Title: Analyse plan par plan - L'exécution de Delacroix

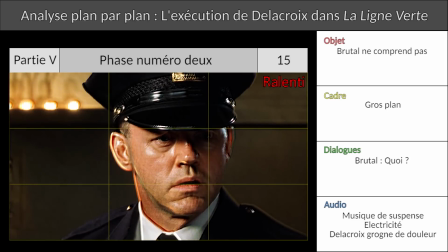(4:07)
Evidemment les gardiens commencent à comprendre ce qu'il se passe, Le diable est découvert, et comment il se manifeste ? Paf !
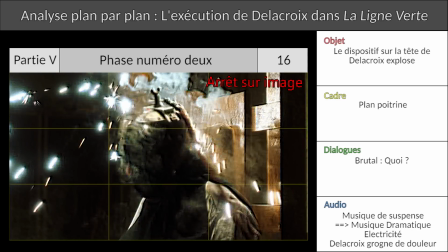(4:12)
Première explosion. Évidemment, Paul Hitchcombe veut tout arrêter. Mais la foule, on avait dit qu'il ne pouvait rien faire avec la foule.
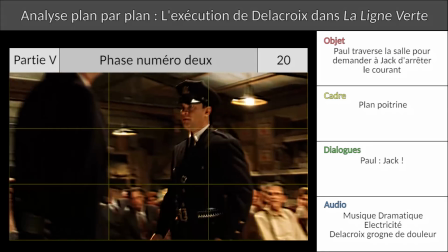(4:17)
Réponse en appelant, rien de bad de la foule, je passe devant. Et je rejoins mes camarades dans leur cadre. Marre d'être seul dans le mien.
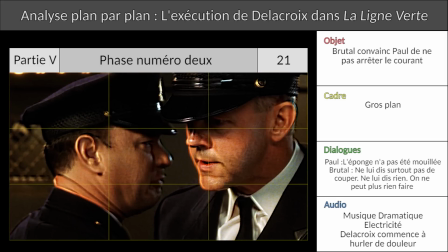(4:23)
Brutale dit Hitchcombe, ce qu'on a compris depuis un petit moment, on ne peut plus rien faire. Et là, on revient sur le corps de Delacroix, en train de convulser.
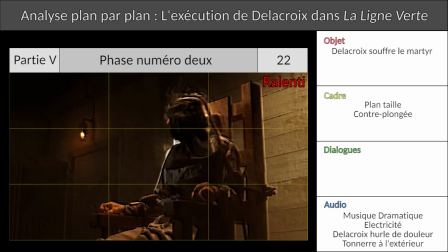(4:30)
Filmer comment ? En contre-plongée, messieurs-dames. Maintenant, c'est Delacroix qui domine la scène, ou plutôt, cette incarnation en transe fumante, sans visage.
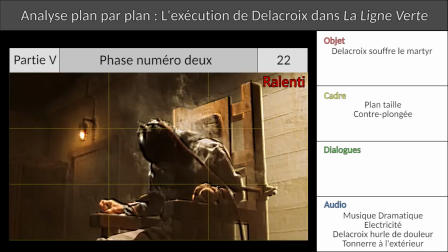(4:37)
Vous avez compris, en termes de mise en scène, Delacroix n'est plus là. Réaction des gens présents devant l'incarnation du mal, dans un ordre croissant de pouvoir dans le contexte.
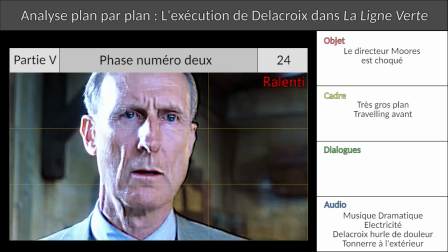(4:45)
Harry, qui est un gardien, il n'a aucun pouvoir. Le directeur de la prison, M. Moores, le plus puissant hiérarchiquement, mais impuissant dans le contexte.
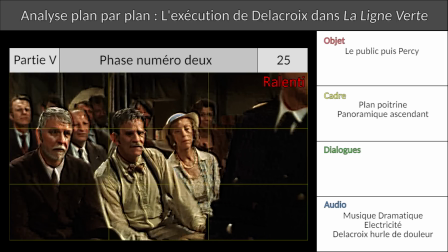(4:51)
Le public, suffisamment puissant pour avoir empêché les gardiens de réagir quand Percy a dit à Delacroix que Souriville n'existait pas.
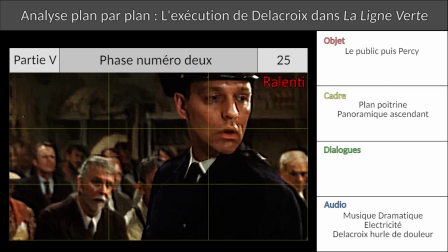(4:57)
Et devant le public, toujours dans le même cadre, comme pour l'appuyer, le maître de cérémonie, Percy. Jadis tout puissant dans le cadre, mais regardez,
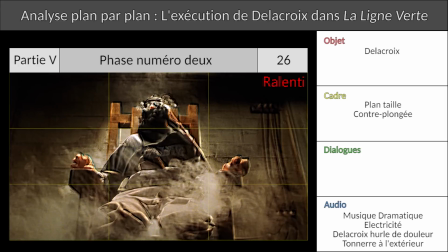(5:04)
grosse contre-plongée, il occupe le cadre en entier. la chaise électrique est devenue un trône, c'est lui la domination.
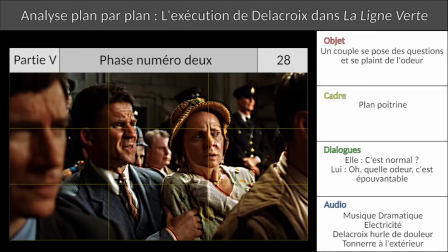(5:11)
Petit plan sur des membres du public qui parlent de l'odeur, oui parce qu'on a que le son et l'image nous, mais non, le mal est partout.
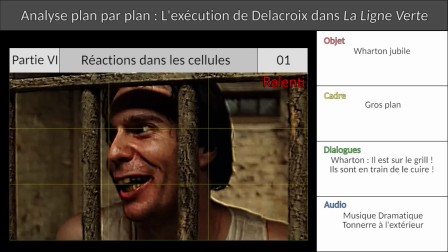(5:17)
Partie 6, les réactions dans les cellules. Bon, j'ai pas grand chose à ajouter, c'est la version longue de ce qu'on a vu plus tôt, du bruit et de l'agitation chez Café et Wharton, l'un prend son pied,
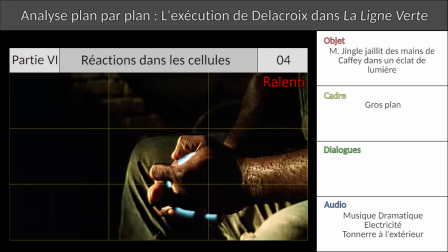(5:25)
l'autre souffre le martyr. Alors si, si on regarde très attentivement ce plan, on remarque que la lumière vient de l'intérieur des mains de Café,
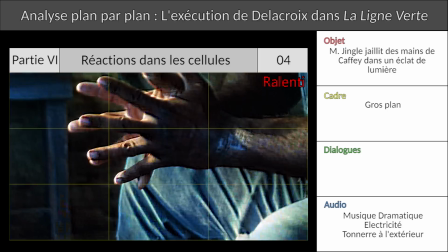(5:31)
et quand on connaît la suite du film, on se rend compte qu'il a joué un rôle de chaise électrique de vie sur Mr. Jingle,
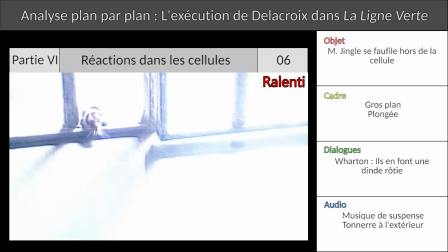(5:35)
que ce dernier en a profité pour s'enfuir. D'ailleurs, détail intéressant, c'est là qu'on entend le mieux la musique et que Delacroix arrête de crier.
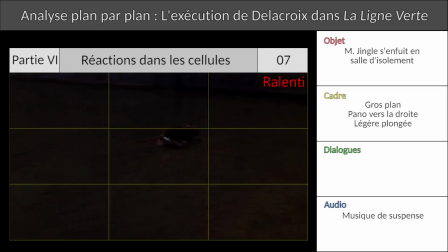(5:42)
C'est comme si la vie ou l'espoir de la vie incarné en Mr. Jingle avait eu la chance de quitter cette scène abominable. C'est la petite touche de positif dans ce carnage. Allez, on reprend.
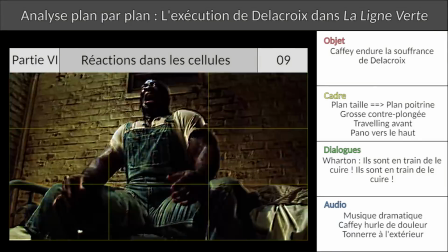(5:51)
En termes de cadre, il utilise à peu près le même angle pour Café et pour Delacroix et la fenêtre se trouve derrière sa tête, à l'endroit où le courant traverse la boîte crânienne de l'exécuté.
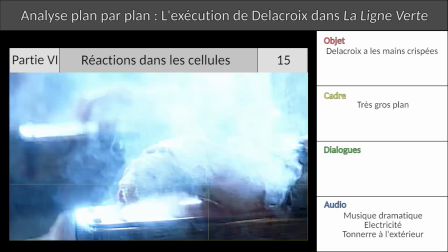(5:59)
Petite série de plans chorégraphiés en parallèle entre Delacroix et Café pour nous faire comprendre que ce dernier ressent tout dans les moindres détails.
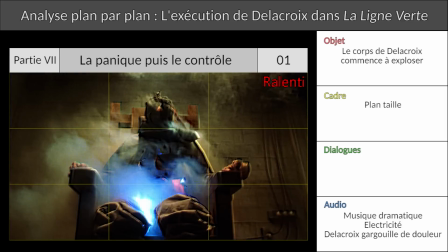(6:05)
Partie 7, cette fois le diable ne domine plus, il dégoûte. Deuxième explosion, cette fois dans le corps de Delacroix qui commence à prendre feu.
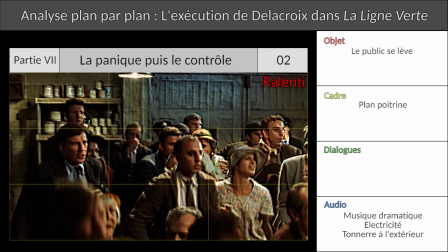(6:12)
Réaction, le public se lève horrifié. Le public qui voulait voir Delacroix souffrir est puni. D'ailleurs, nous avons un gros plan sur la dame qui disait qu'elle espérait qu'il avait peur en pensant au tourment qui l'attendent en enfer.
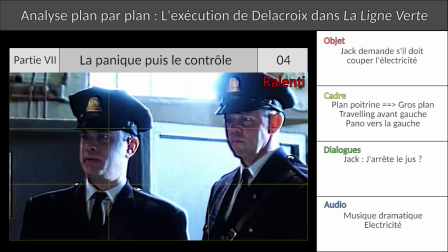(6:21)
Cette bonne dame, sûre de sa bonne éducation et de ses bons sentiments, s'en prend plein la gueule. Jack, qui est finalement le maître du courant dans cette histoire, demande s'il doit couper l'électricité à son supérieur.
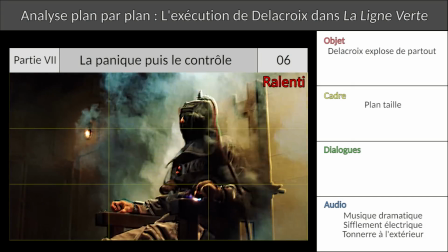(6:30)
Paul répond non sans avoir à se justifier. On retrouve un Percy paralysé par la peur, comme dans l'agression de Wharton devant le diable en personne qu'il a invoqué.
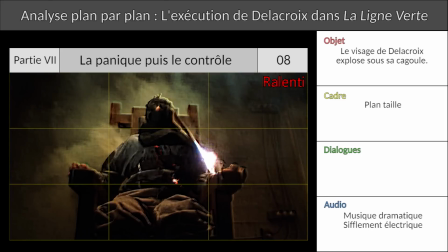(6:37)
Et comme celui-ci estime que la salle n'a pas suffisamment peur, troisième et dernière explosion au niveau du visage.
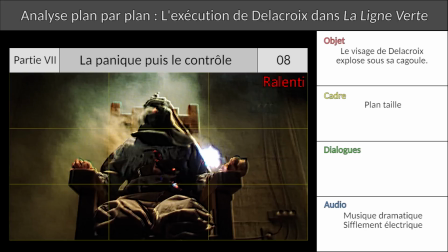(6:43)
Les dégâts au visage sont ceux qui font le plus impression. Le visage, c'est l'âme d'une personne, c'est son expression, son identité.
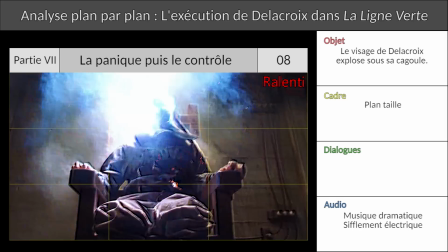(6:49)
Les dégâts au visage, visuellement, ce sont les pires parce qu'ils touchent à l'identité du personnage. Je pense que les fans de Game of Thrones et de Walking Dead seront d'accord.
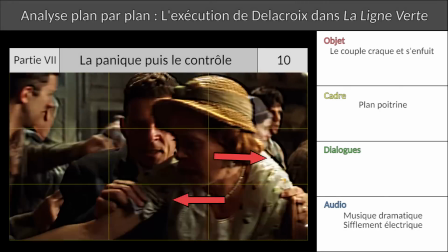(6:56)
Quand le visage explose et n'est plus qu'une boule de feu, Percy réalise l'horreur de ses actes et le public s'enfuit.
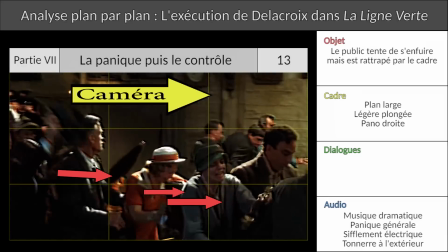(7:01)
C'est le chaos, ça va à gauche, ça va à droite, ça tente de s'enfuir plutôt, parce que les portes sont fermées.
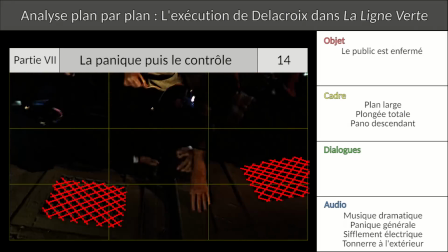(7:06)
D'ailleurs, regardez la transition entre ces deux plans, la grille, ils sont aussi enfermés que Warton, qui semble se moquer d'eux, et toujours ce point de vue du dessus, comme si on cherchait à les punir.
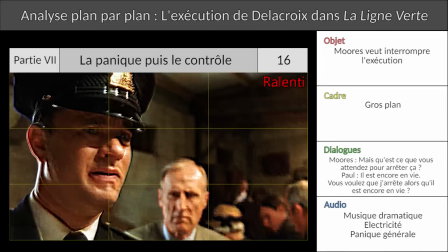(7:15)
Ensuite, c'est au tour de Moors de demander à Hedgecombe de couper le courant, cette fois c'est son supérieur, il doit se justifier.
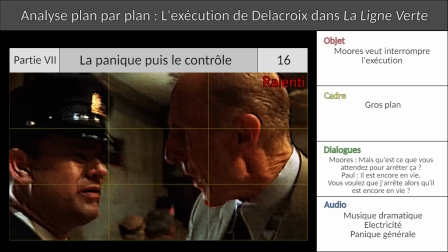(7:20)
Delacroix est toujours en vie. Il fallait bien que quelqu'un nous le dise, on ne l'entendait plus crier.
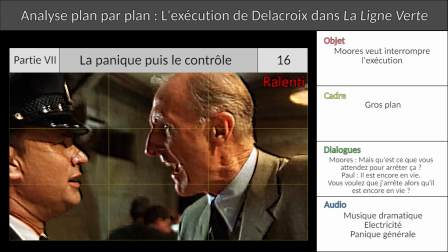(7:24)
Mais ça dit deux choses ça, d'une part, l'impact évident, merde c'est horrible, son agonie n'est pas terminée.
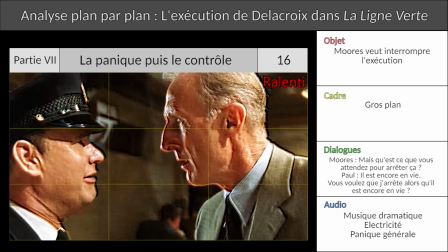(7:29)
Mais ça implique autre chose. Alors que tout le monde perd le contrôle, les gardiens, eux, restent stoïques.
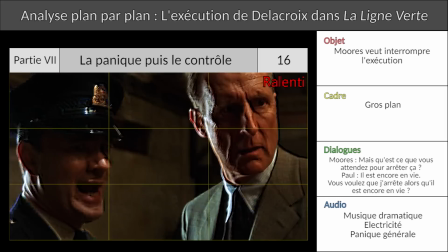(7:34)
Enfin, Brutale et Edgecombe, en tout cas. On est à une exécution, une procédure qui a un but, la mort d'un condamné.
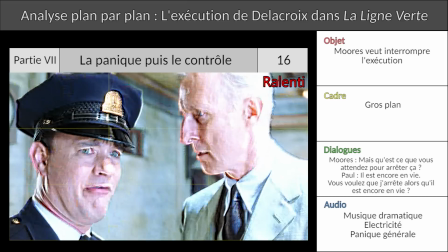(7:40)
La raison commence doucement à revenir dans la scène.
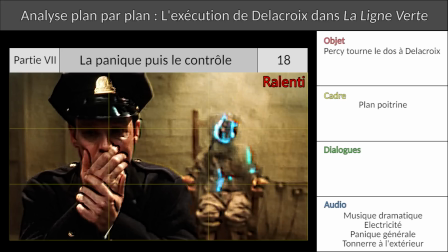(7:43)
D'ailleurs, quand Percy tourne le dos à l'horreur qu'il a invoquée, petit mot sur ça d'ailleurs, ce plan est un résumé assez génial de toute la séquence, Percy, au bord des larmes,
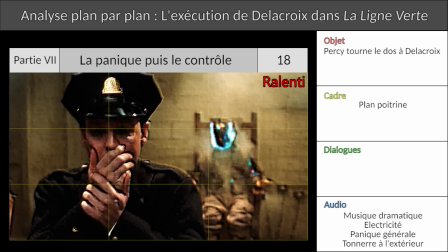(7:49)
se rend compte de ce qu'il a fait, et le diable derrière lui le regarde à sa gauche, évidemment, en termes bibliques, le mal, c'est à gauche.
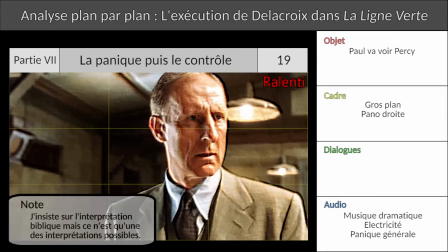(7:55)
Et là, Edgecombe, super-héros, regardez, il réussit à quitter un cadre. C'est le premier des protagonistes qui réussit à faire ça.
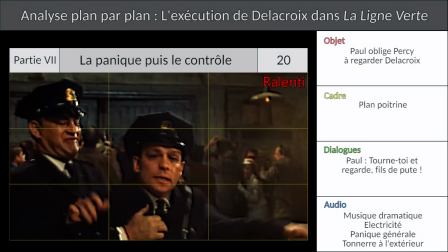(8:02)
Il reprend le contrôle. Il oblige Percy à faire face à sa cruauté, à qui il est.
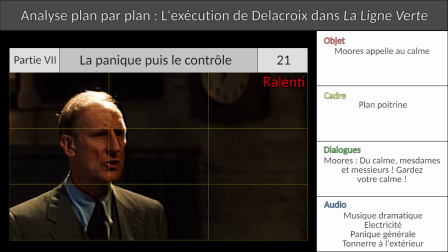(8:07)
Le directeur Moores, inspiré par Edgecombe, tente de regagner le contrôle lui aussi, en invitant le public à se calmer.
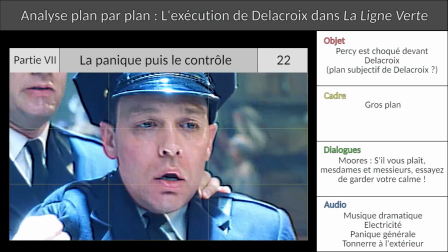(8:12)
Et Percy fait littéralement face à son horreur.
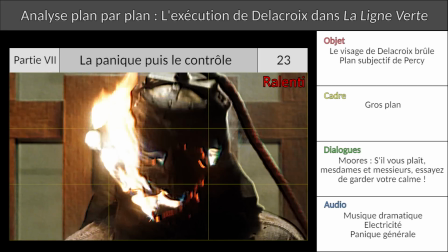(8:15)
D'abord, on le voit lui, et on voit, pendant un plan très court, le visage carbonisé de Delacroix exactement au même niveau.
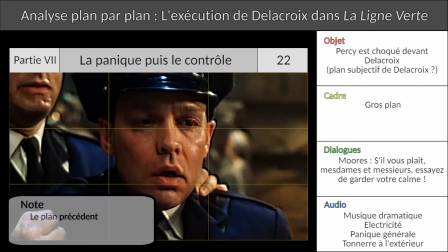(8:21)
Alors, au niveau du spectateur, on va penser que ce plan est un plan subjectif de Percy. mais on va aussi se dire que ce plan est un plan subjectif de cette créature qui a le visage presque droit,
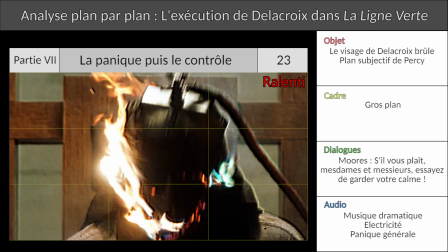(8:30)
on lui devine un nez et une mâchoire au milieu des flammes.
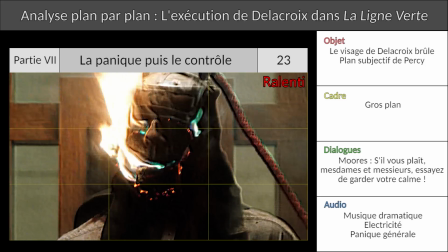(8:33)
Delacroix, le martyr, regarde Percy dans les yeux et le juge une dernière fois symbolisé par l'un des derniers éclairs de la séquence.
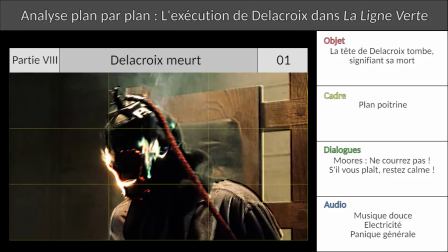(8:41)
Partie 8, enfin Delacroix meurt.
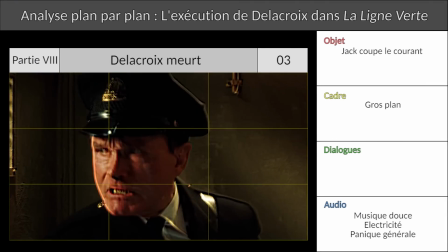(8:44)
Edgecombe ordonne qu'on coupe le courant, ce qu'on fait, et enfin on retourne dans des plans classiques où les gardiens sont plusieurs dans leur cadre et où Percy paraît minuscule à côté d'eux.
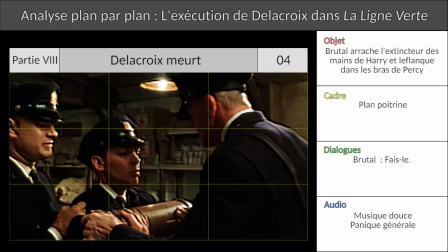(8:51)
Il reste des éclairs mais c'est comme si le mâle s'éloignait plutôt qu'il ne se rapprochait. Percy retrouve sa place humiliée, obéissant aux ordres.
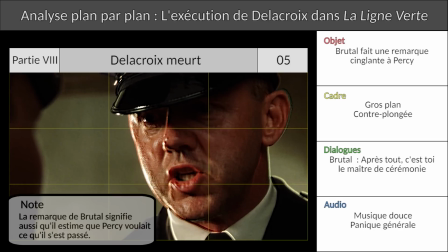(8:58)
D'ailleurs la remarque de Brutale est cinglante d'ironie. Non, Percy n'a jamais été et ne sera jamais maître de quoi que ce soit.
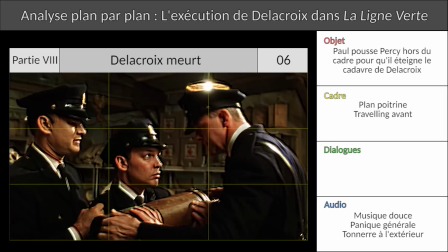(9:04)
Et quand on connait la suite du film, on sait à quel point c'est vrai mais je m'égare. L'analyse plan par plan de cette scène est terminée.
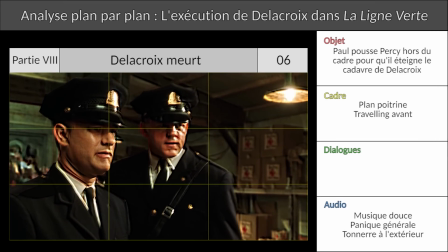(9:10)
Retour au 50-50 en cliquant juste ici.